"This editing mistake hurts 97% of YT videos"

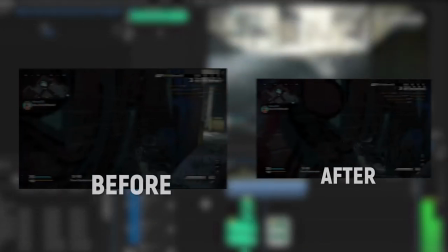(8:01)
Cool alright so now let's look at the before and after of this clip but if we mute all these sound effects this is the before.
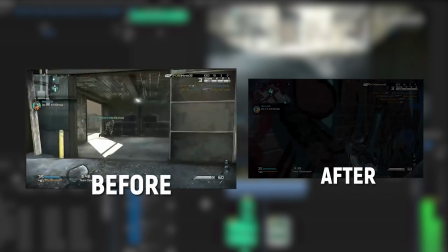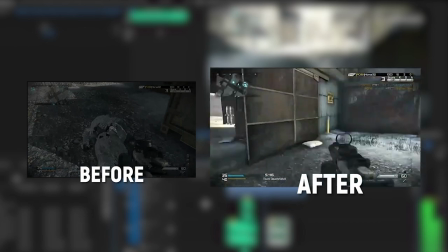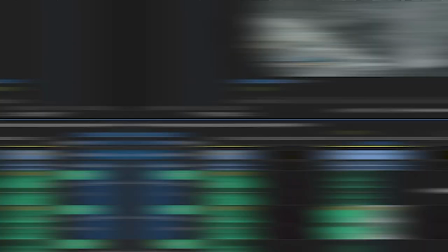(8:21)
See how much of a massive difference that makes? Now, with the sound effects, your mind is drawn in to the main event that's happening.
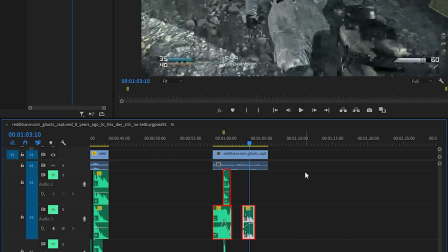(8:29)
It exaggerates it and makes it more funny compared to without, where you could actually miss the main event if you blinked too quickly.
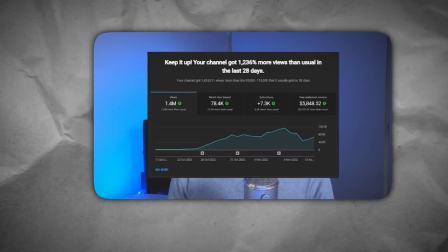(8:35)
What if your video isn't a funny slapstick type video? Should you still use sound effects? Well, the answer in my opinion is yes.
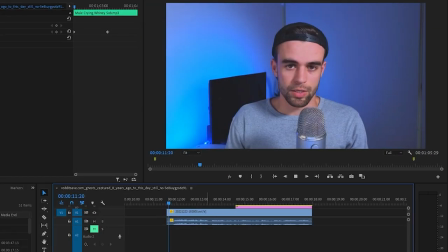(8:42)
And let me show you how it is that we do this. Here's a clip of me talking with my webcam mic about growing a YouTube channel.
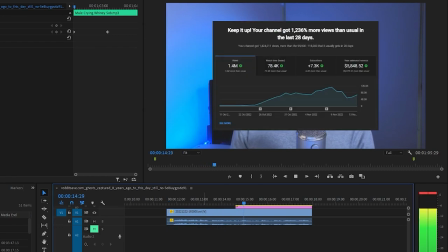(8:48) So you're looking for a step-by-step process that will help you grow your YouTube channel fast. well you'll be happy to know this
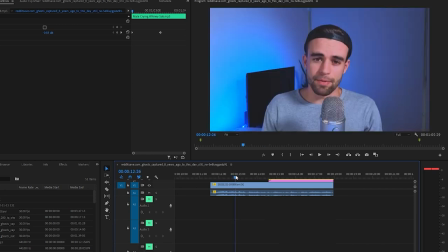(8:54) so again we're going to do the same thing we're going to look through this and that's kind of okay as it is but we want to exaggerate the main
events to really draw people's attention into them so the main events here would be twofold the first one is when i talk about growing a youtube channel
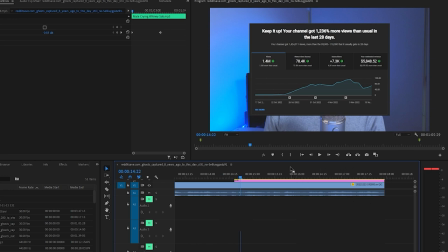(9:09)
and i show an analytics dashboard of a channel i worked on and then the second moment is kind of when i talk about growing your channel
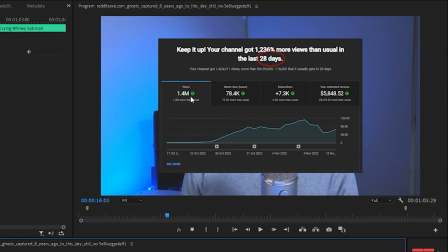(9:17)
fast that we got almost 1.4 million views and almost six thousand dollars in just 28 days.
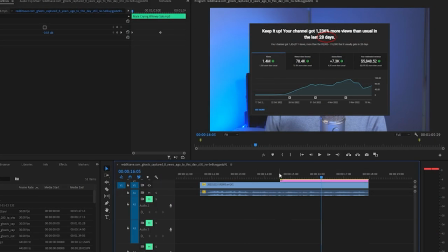(9:22)
So the kind of sound effects that come to mind for me when watching this that would sound natural is as this is coming in it's sliding in from the side I'd kind of want there to be like a whoosh sound effect as it comes in and then the other thing is as this
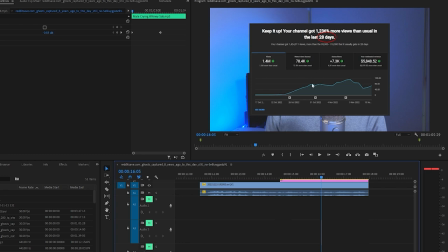(9:36)
oval kind of pops up to indicate the 28 days I think a sort of ding sound effect would just make sense here.
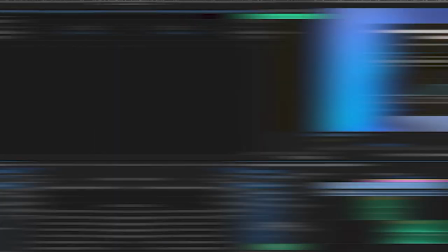(9:43)
So let me add these sound effects adjust the volume and show you what the end product looks like. So you've seen them before without the sound effects here's the after.
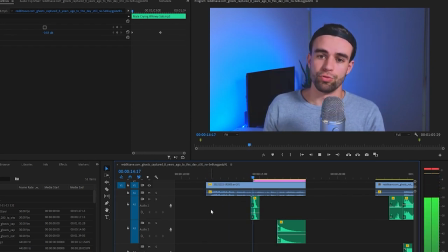(9:49)
So you're looking for a step-by-step process that will help you grow your YouTube channel fast well you'll
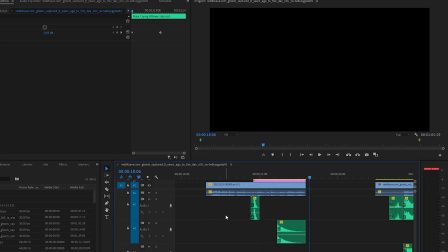(9:54)
be happy to know that it's so much better your attention is attracted at the right moments and it just feels better. Before the overlay just kind of felt very disconnected now they feel embedded into the video.
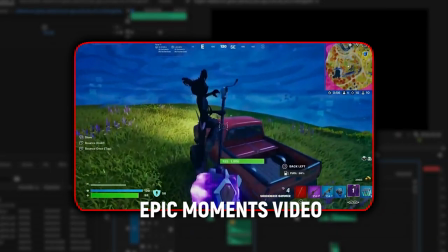(10:04)
But what about an epic moments video? Can you still add sound effects to make your clips more epic?
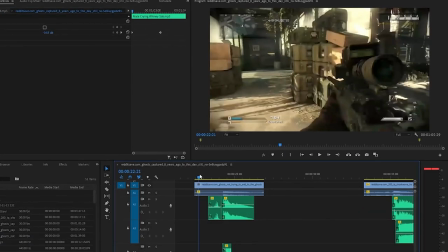(10:09)
Well I think the answer is yes and I've got two examples here for you that I've edited using the same techniques I just showed you but in the name of getting to the part of the video where I show you how to find sound effects faster I've already pre-edited these ones but
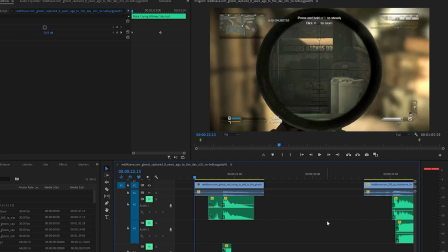(10:20)
what I will do is show you the before and after here. All right so this is the before of an epic moment which
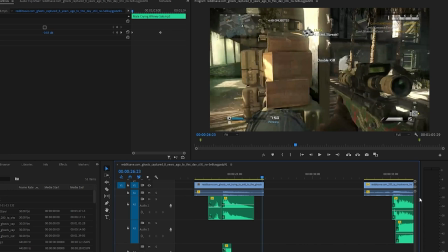(10:29)
was pretty good. I mean the core duty in-game sound effects were pretty good but if I'm looking at this I do think we could exaggerate it to make it really hit harder.
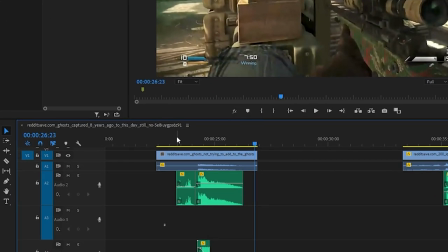(10:37)
We could do that by adding a bit of foreshadowing like adding a reload sound effect that kind of focuses in the viewer's mind. They're like oh what's gonna happen here and then when they're on the edge of their seat I think we could exaggerate the gunshot sound effect by adding another one we could also add the scream of those two guys as they get shot and maybe to indicate that this was like a win we
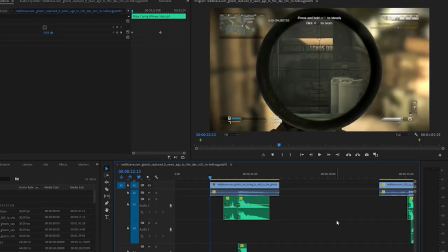(10:55)
could add the kind of ding sound effect so here's what it looks like after those edits but
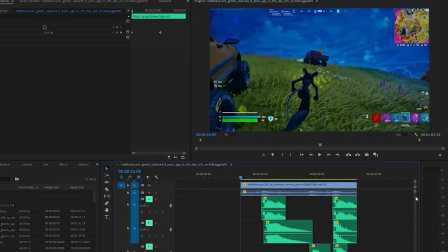(11:04)
what about a more complex situation where there isn't just one main event that you want to exaggerate well here's a good example I'm going to show you without sound effects so
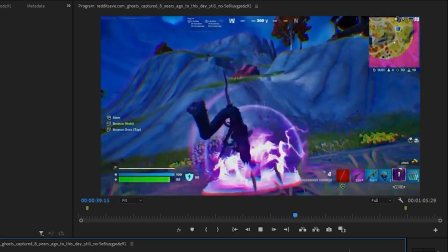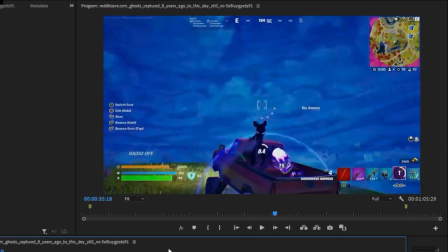(11:21)
this one has a lot of potential a lot of things that go on here firstly there's the hammer hit which I feel like could be exaggerated quite substantially
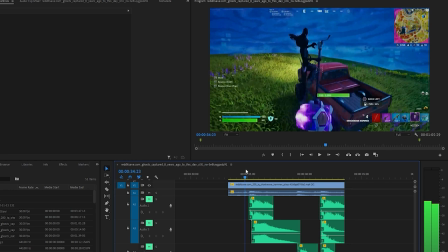(11:29)
since it hits hard enough to make a cargo flying but the sound effect from the game itself is kind of mediocre.
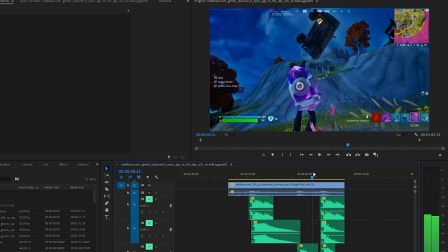(11:36)
Then of course there's the vehicle kind of flying down towards us where we could probably add some sort of vehicle or scream effect to kind of indicate that it's in distress.
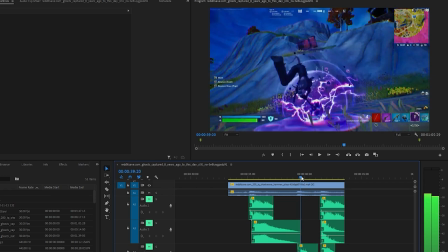(11:44)
It also hits the mountain right about here so we could add a crash sound effect there to exaggerate the impact and then lastly as it hits the
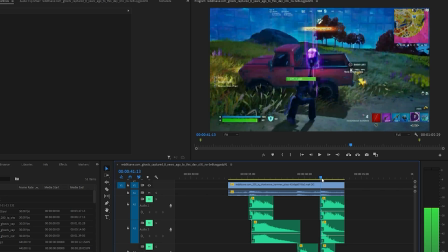(11:51)
bottom and gets hammered no pun intended we could add another large crash sound effect we could probably also add a little death scream you can see
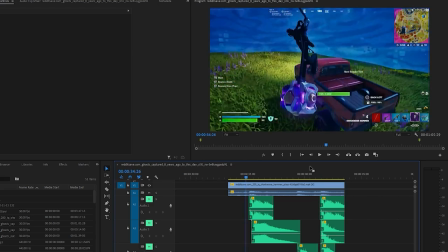(11:58)
a player here dying but not much attention is really drawn to that so I've taken the liberty and gone ahead and added these sound effects and like the first clip
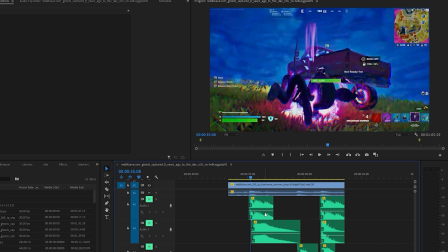(12:06)
I've actually overlaid some sound effects here I have a specific sound effect to exaggerate the sound of the hammer striking the ground slash the car and then I also have a sound effect that plays at the same time to exaggerate the car actually getting hit which is kind of like a metallic crash.
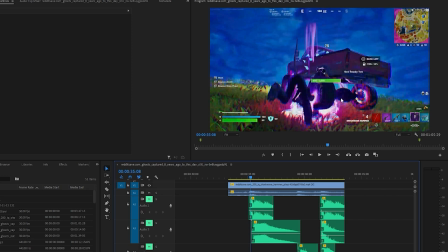(12:22)
And those two things come together to make this sound pretty realistic. So let's have a listen to this.
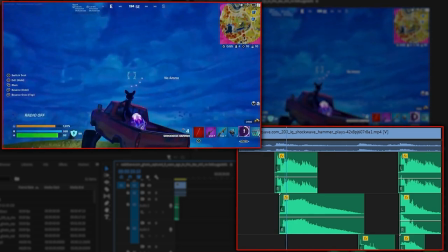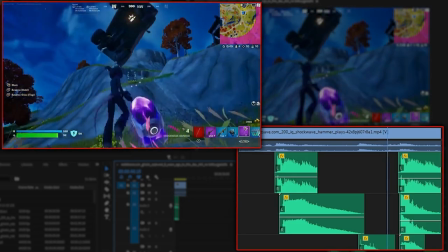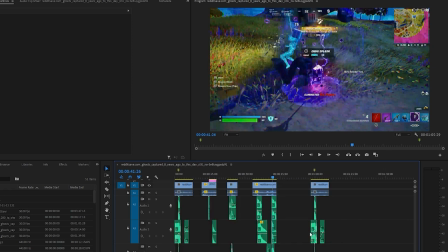(12:37)
There we go. It's so much differently, especially at the end. And all of these clips have just been made so much better just using exaggerations.
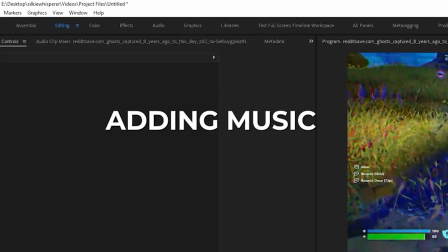(12:45)
Imagine when we start doing things like adding music or adding an overlay or zooming in.
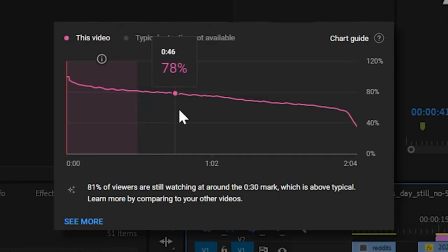(12:49)
Your audience retention is just going to get so much better, which is going to result in YouTube wanting to promote your video more.
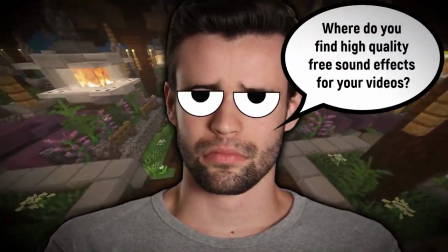(12:54)
But there's still one thing we haven't covered yet, and that is where do you find high quality free sound effects for your videos.
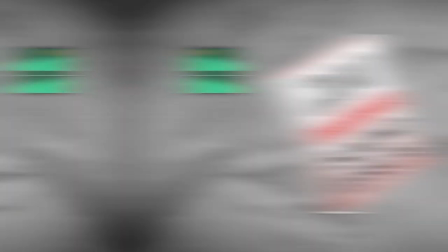(13:00)
Well, to thank you for watching this video all the way to the end and increasing my retention, I'm going to give you my 200 copyright free sound effects pack for free.
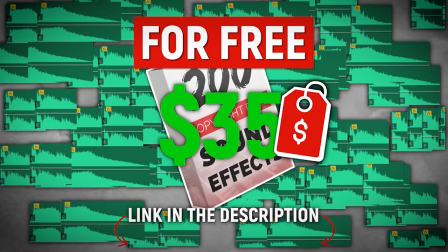(13:08)
Normally it's $35, but if you go to the link in the description on this video, you'll hit a page that looks like this.
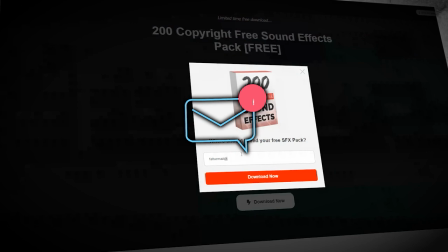(13:13)
And all you have to do is enter your email address and I'll email you access to my 200 sound effects pack for free.
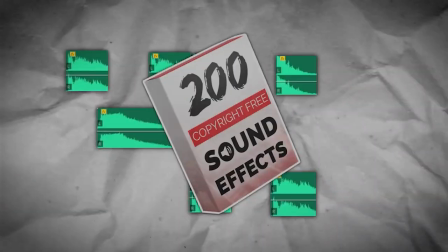(13:18)
And no BS, you can use the sound effects as many times as you want. You can monetize your videos and even though it's free, you get a 100% copyright safe lifetime license to use it.
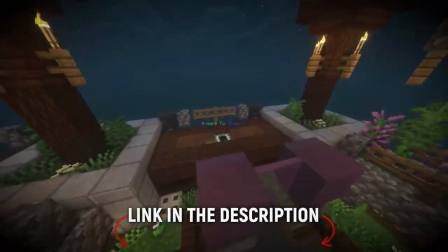(13:26)
So check out the link below. Thanks so much for watching. I really hope this helps make your videos better.